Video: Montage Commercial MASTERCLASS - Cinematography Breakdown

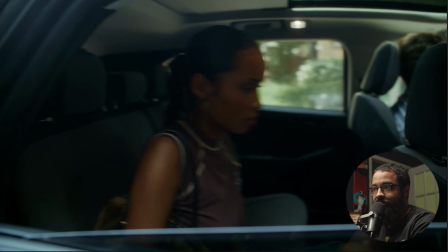(0:00)
So before we even start breaking anything down, I'd like to talk about this project a bit in terms of what was the original ask.
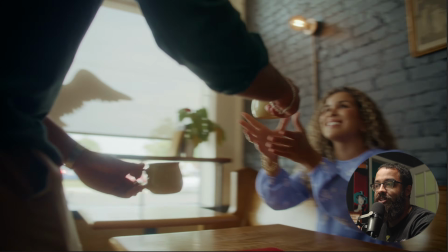(0:07)
We are basically looking at all the amenity spaces around this real estate property.
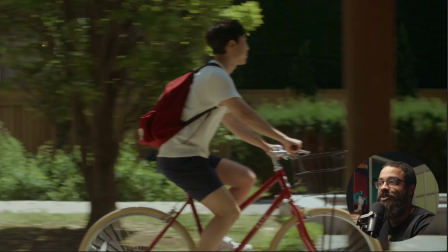(0:11)
It was known as the Ivy,
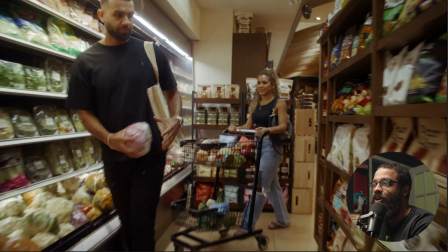(0:13)
and we wanted to highlight those amenities in terms of what the target audience of the building is to expect in terms of having fun with friends,
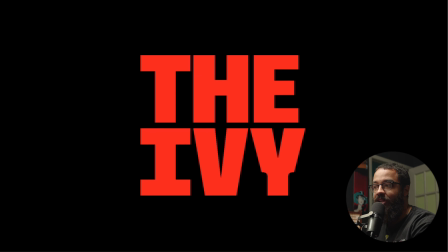(0:21)
cycling, easy access to the subway, and all the cool hip restaurants around, as well as like coffees and stuff like that.
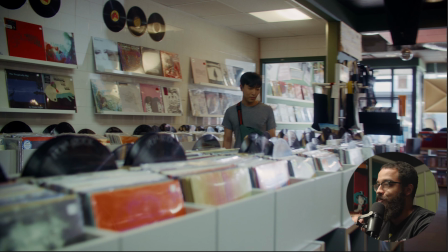(0:29)
So their target audience was basically new home buyers as well as students, and they just want to highlight that this is a young hip community and basically sell that through this fast-paced commercial.
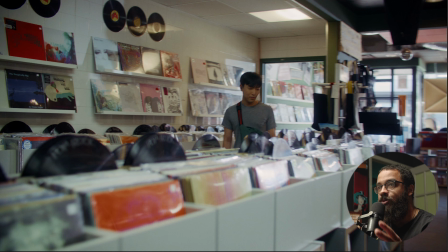(0:44)
When this project was brought to us, we knew that we wanted to have a whole diverse cast in terms of what we were looking to do. Basically, this was shot over 3 days, and we had 3 locations per day, and it was a whole 9 locations over the span of 3 days,
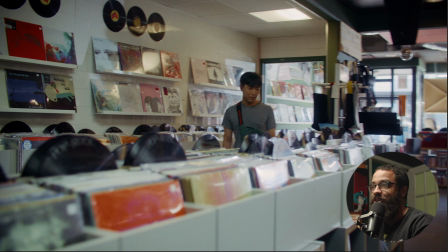(1:01)
and getting all the shots that we needed to get in terms of this commercial and this everything flowing nicely is absolutely insane. But with proper pre-production scheduling and everything like that, it was a breeze, and we had a lot of people on this to pull this off. And the main thing that I want to start off in terms of camera movement is getting consistent camera movement across your edit.
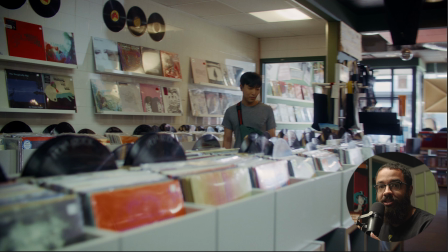(1:20)
Yes, we had a planned shot list as well as where these would necessarily sit in the edit. And then when it came down to actually editing like the DC cut of this, we kind of changed things around to see what would actually work. And when it comes to a montage commercial, you can't really necessarily plan everything,
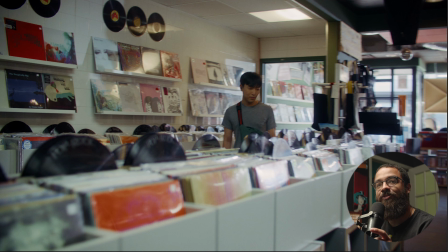(1:37)
because when you get to the edit and you start messing with things around, you're like, oh, this fits here, because we're kind of telling multiple stories as they go on. So how do we push that around, and then how do we flow through these stories naturally without seeming too jumpy or anything like that?
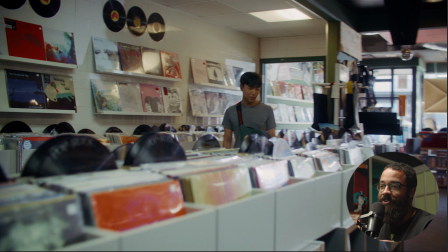(1:56)
So when it comes to montage commercials, you have basically, in this case, multiple storylines going along, and you have to jump to them fluidly, and you have to do this through camera movements, match cuts,
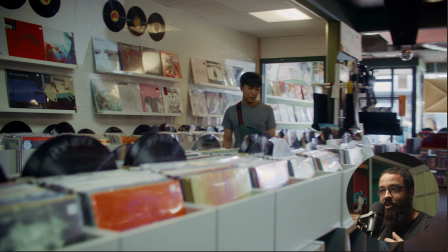(2:07)
and matching the movement if you're pushing in, if you're pulling out, dollying across something, or even with the specialty shots that you see throughout the piece.
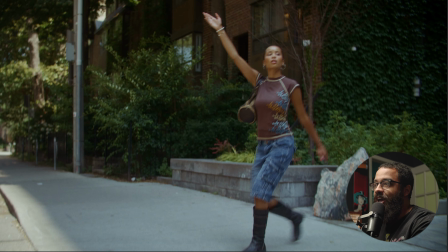(2:16)
So we're just going to go through the entire edit together, and I'll show you my thought process in terms of shooting this, camera movements, what we had pre-planned, as well as just me being the editor as well, what I had in my head when I'm shooting this. Obviously, in a lot of situations, you don't want to be the editor if you're a cinematographer or director of photography,
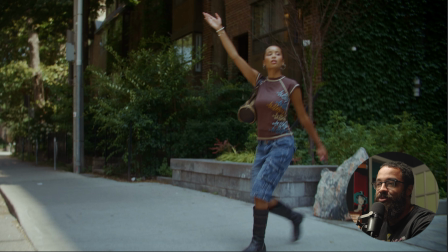(2:35)
but this is the reality when you're shooting these commercials and you're running a production company and everything like that. A lot of times in different projects hold that have multiple roles under just one blanket. As you progress, you'll move away from that, but there's some projects that just require it, and it makes it easier.
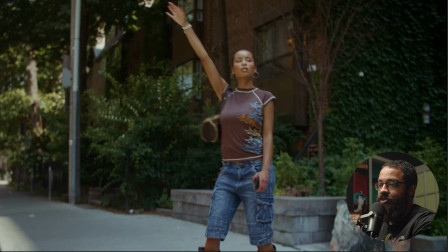(2:53)
So the first shot is
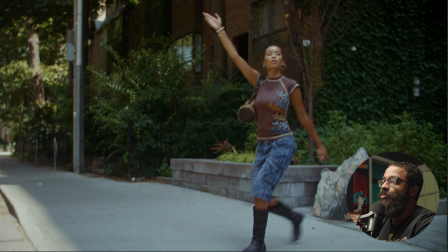(2:56)
the first shot we wanted to be higher energy, and we have blocking of our talent and then the camera movement kind of swooping in. It was me on a Segway with a gimbal, and this was all shot in the red Komodo and Vespid primes.
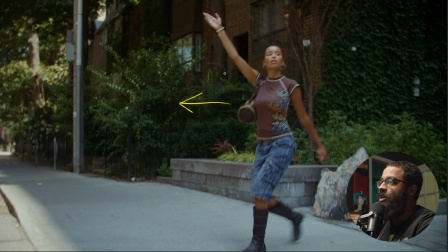(3:09)
And what we have here is our talent walking this way, and then the camera movement coming directly at her. So this is kind of an in-your-face shot to set the tone as well as what's going on here. So we were, in terms of the shooting day, I don't exactly remember when we shot this,
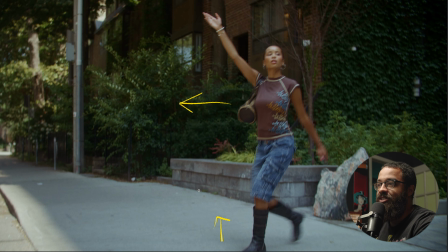(3:28)
but we planned it in terms of shooting this midday in a nicely shaded area where the sun wouldn't be too harsh on her face,
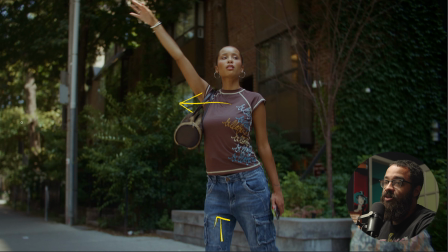(3:37)
as well exactly where she's standing right now. So above her are a bunch of trees and foliage, and the sun is high up in the sky.
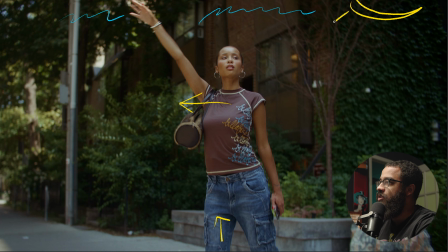(3:53)
I'd say this was around like 2:00, and the sun direction is coming down.
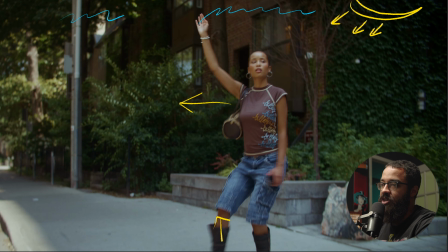(3:59)
And then if we reverse back in the shot, that you can see that those hard shadows are right here, and then the sun direction matches that as well.
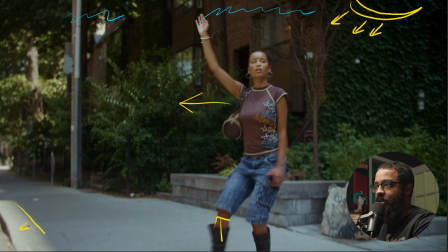(4:07)
So essentially I'm backlighting her, and this was super light because our crew was splitting up and setting up multiple other scenes as this was happening.
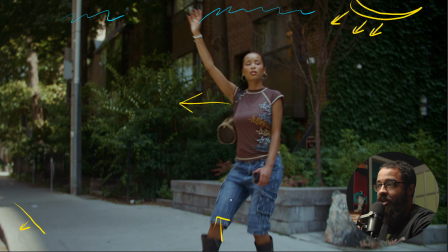(4:16)
So this was one of the things where it's like a skeleton crew and we're just shooting it to get it done. And yeah, when it comes to camera movement, I'm just pushing in and then tilting up,
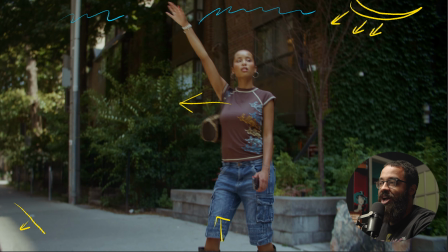(4:25)
and this is giving that energy, and it's matching her energy as well in terms of like she's hailing down her Uber, and that's the whole point of the scene. When it comes to lighting and everything, again, this was natural. We didn't have a bouncer flag because I was woving in, and this was a wide to tight.
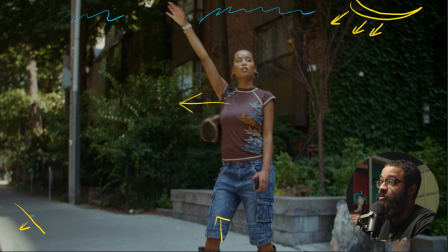(4:41)
So I could have had somebody walk with a bounce board to give a little more shape on the right side of her face, because this wall and everything behind her is acting like a giant neg. So this is just right timing and right time of day. If I shot this any later,
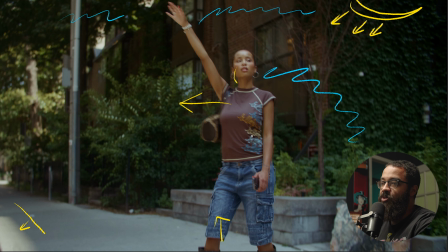(4:57)
the sun would be creeping around all the buildings and casting shade even more, and we wouldn't have these like checkerboard that I'm looking for in terms of light and dark parts of the image. Because like here on the sidewalk, we got a nice slash of light on this sidewalk back there. On the trees, you can see the shadow as well on the trees.
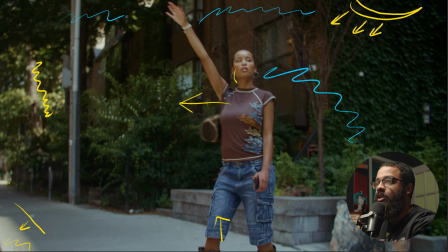(5:15)
On the trees here in the back, you have a nice slash of light, and then even the pockets here, and then it's just a mismatch of color, and then just basically that checkerboard we're looking across our image.
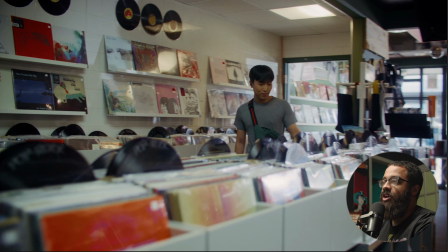(5:29)
Now, as you can see in the beginning of the edit, we are introducing our main characters.
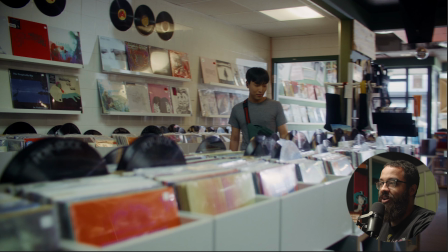(5:35)
So there's kind of 3 lives that we're playing out. We have the
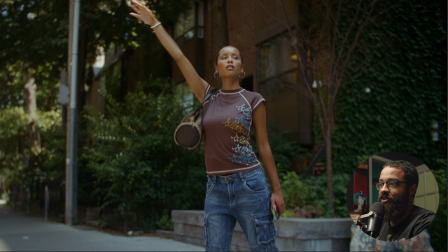(5:42)
woman who is basically treating herself to a nice day, a self-care day.
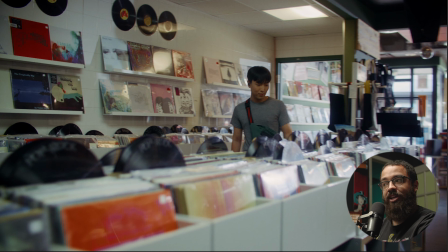(5:47)
We have a student who is, taking the morning off and then going to hang out with his friends.
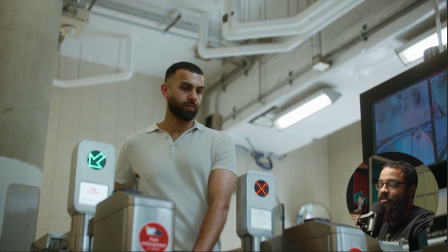(5:52)
And then we have another young gentleman who is basically going into the subway and then meeting up with his girlfriend and then going shopping for the evening at the grocery store.
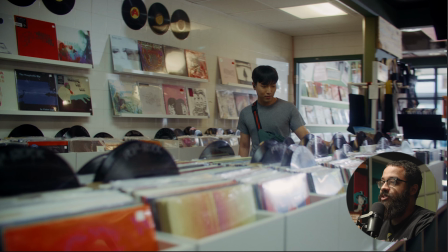(6:02)
And so as we introduce all these characters, we are constantly pushing forward as they are pushing towards us. So this is how you introduce camera movement. This is how you introduce energy into your edit.
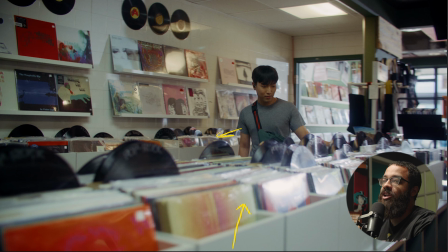(6:18)
And when it comes to this scene specifically, we were playing on basically making this look commercial, but using the natural resources we have in play. So again, this was the early morning, so we have like a nice daylight streaks coming through here.
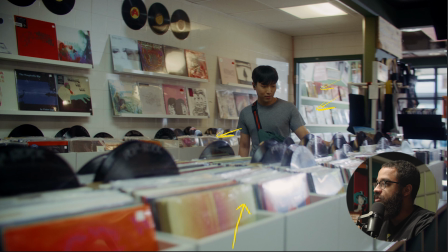(6:36)
But I wanted to emphasize that even more. So the way you do that is adding your own lights and matching that color temperature. So I wanted to seem like that we had lots of sunlight blasting into this spot exactly.
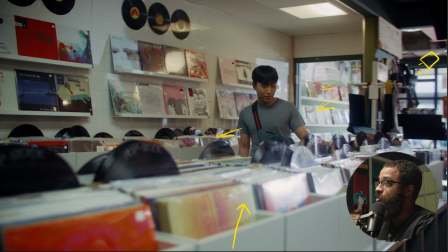(6:49)
So I have an aperture 600D outside the window on camera right there, and that's blasting through this. And this is giving me all my kind of light streaks, and this is the material reflecting it.
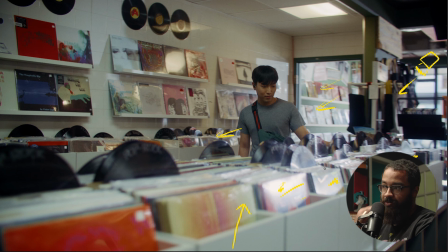(7:02)
Obviously not the best. You could have matted that down. Depends on what you like, but I like these like little highlights and everything that paint across my image. And that is just coming from the 600D. So it's taking my natural light that I have there and emphasizing it and making it look, across the whole image and not necessarily any moody.
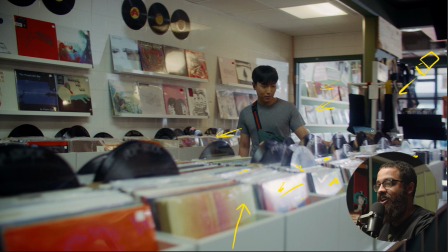(7:21)
When it comes to commercials like this, you want to be kind of more aggressive with your lighting in terms of that stuff as well. Unfortunately, we had these little panels up here in terms of like this ugly roof and everything like that. That's what we just had to work with the location.
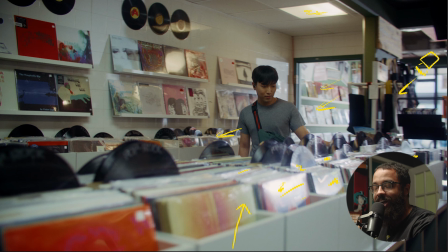(7:37)
Obviously, you could swap to a tighter focal length, but these cuts are so fast that you not necessarily have to look at that side of things. So that's just something that we had to work with, and then we played it up. But then in the top here, one of the lights was out, so I added a Titan tube.
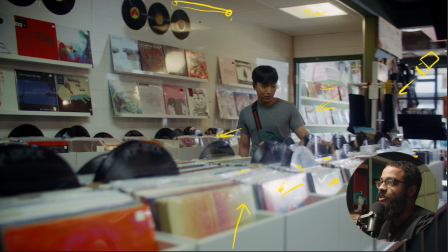(7:56)
As you can see, there was no reflection there, and then I added a skirt to it. So this is just giving me some ambience and some levels on this part of the wall. And then we color matched this to this. So it was around 3000 Kelvin. This is like a tungsten source.